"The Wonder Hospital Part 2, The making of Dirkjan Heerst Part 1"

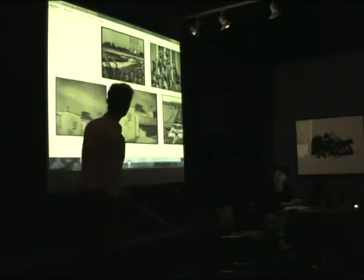I think you recognize the style, this Nazi style thing. And we stole, we just copied certain
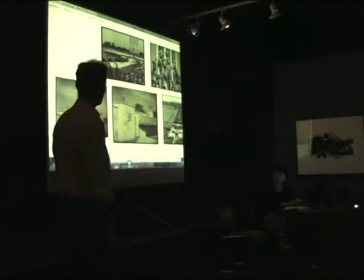views of that movie to make it look very militaristic.
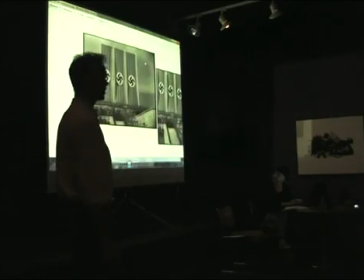And it is shown in Russia, what I particularly like, because of course this idea of the military parade thing is,
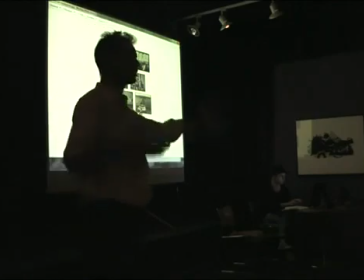I noticed from the 80s in Russia, when all the Russians showed their SS-20 missiles every year.
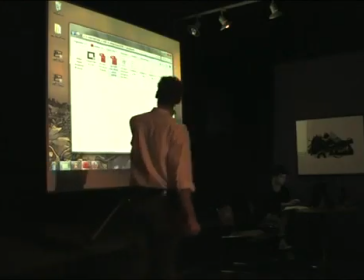So that was quite funny. Can we go to, yes, this is the storyboard.
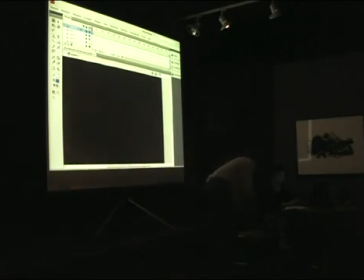But first let us show, the other one. This was the storyboard that we originally made.
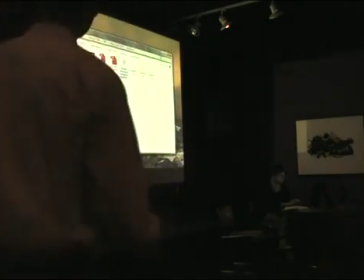And some things are still different there. It's this one, yeah. Some things are still different there. I think you...
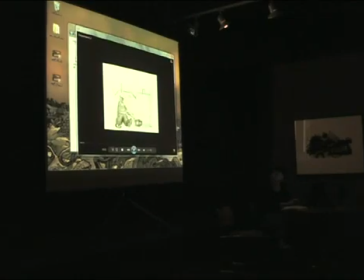Well, when I looked at it the other week to start the presentation, I thought, hey, maybe this was better, but we just have a look at it. The sound is a bit... Can you put it on? So this is an animatic with some sounds in it to get the idea of timing. And, this you will recognize immediately, of course. We just put some sound of football matches in it. This is different. He gets taken by the public, and he's very popular with the people here. And then there come these scenes. This is different too, because there is this scene with the other...
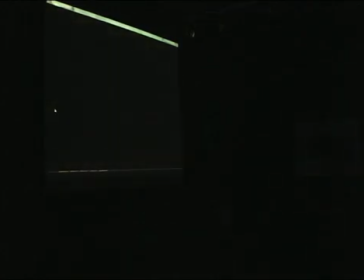Now the rest of this is actually same. Remember, could you go to this moment where he gets taken by the public? Because we had a great discussion about this. Because, well, if you know the character, he's really a big nerd.
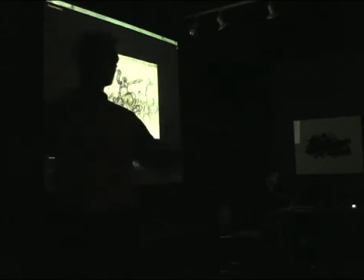That's what him, and everything just happens to him, and he has no control at all. So this is the one time that people think he has control, but he hasn't, because you put a thing in him, and it was a stupid joke.
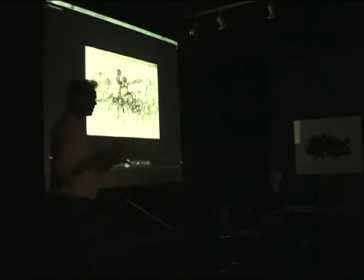That's typically him. And now we were wondering about how we're going to tell, because it's quite easy to tell that he gets very popular, because he starts talking, and he starts talking more like this, and then people start yelling. But there must be some kind of moment where we know, okay, this guy's in power now.
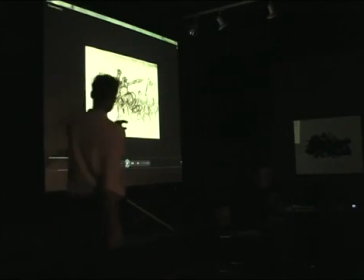And we were really discussing that, because first we had this scene,
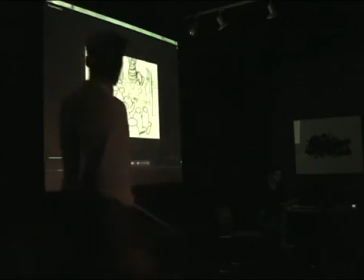which actually is a bitch to animate, so I'm glad we... But then we thought, we had real discussions. I think Remco is still in favor of this option.
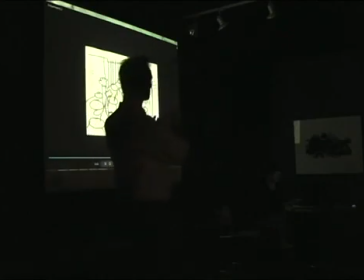But we had real discussions because he looks popular here, and he sort of looks like a liberator of the people. And we didn't want that. We wanted to make it completely irrelevant what he is saying.
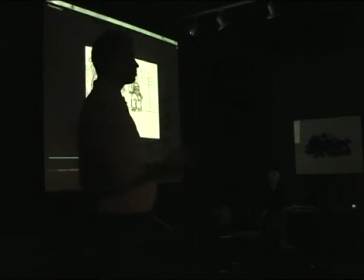He's saying bullshit, but in a way that people think, yeah, this guy's right,
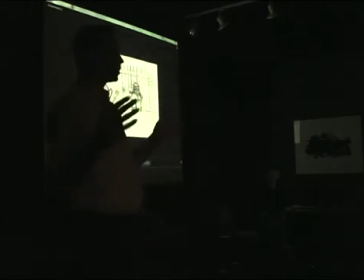So there is no word, not even a Dutch word in all the things he says. It's of course easy to make him sort of right-wing, and he says, "Oh, the foreigners out of the country," but he doesn't do that because he could be anything.
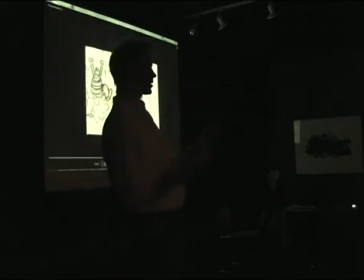It's like a politician who says things in some kind of way that people say, "Yeah, that's what it is." So we didn't want to make him popular or some kind of freedom fighter for the people.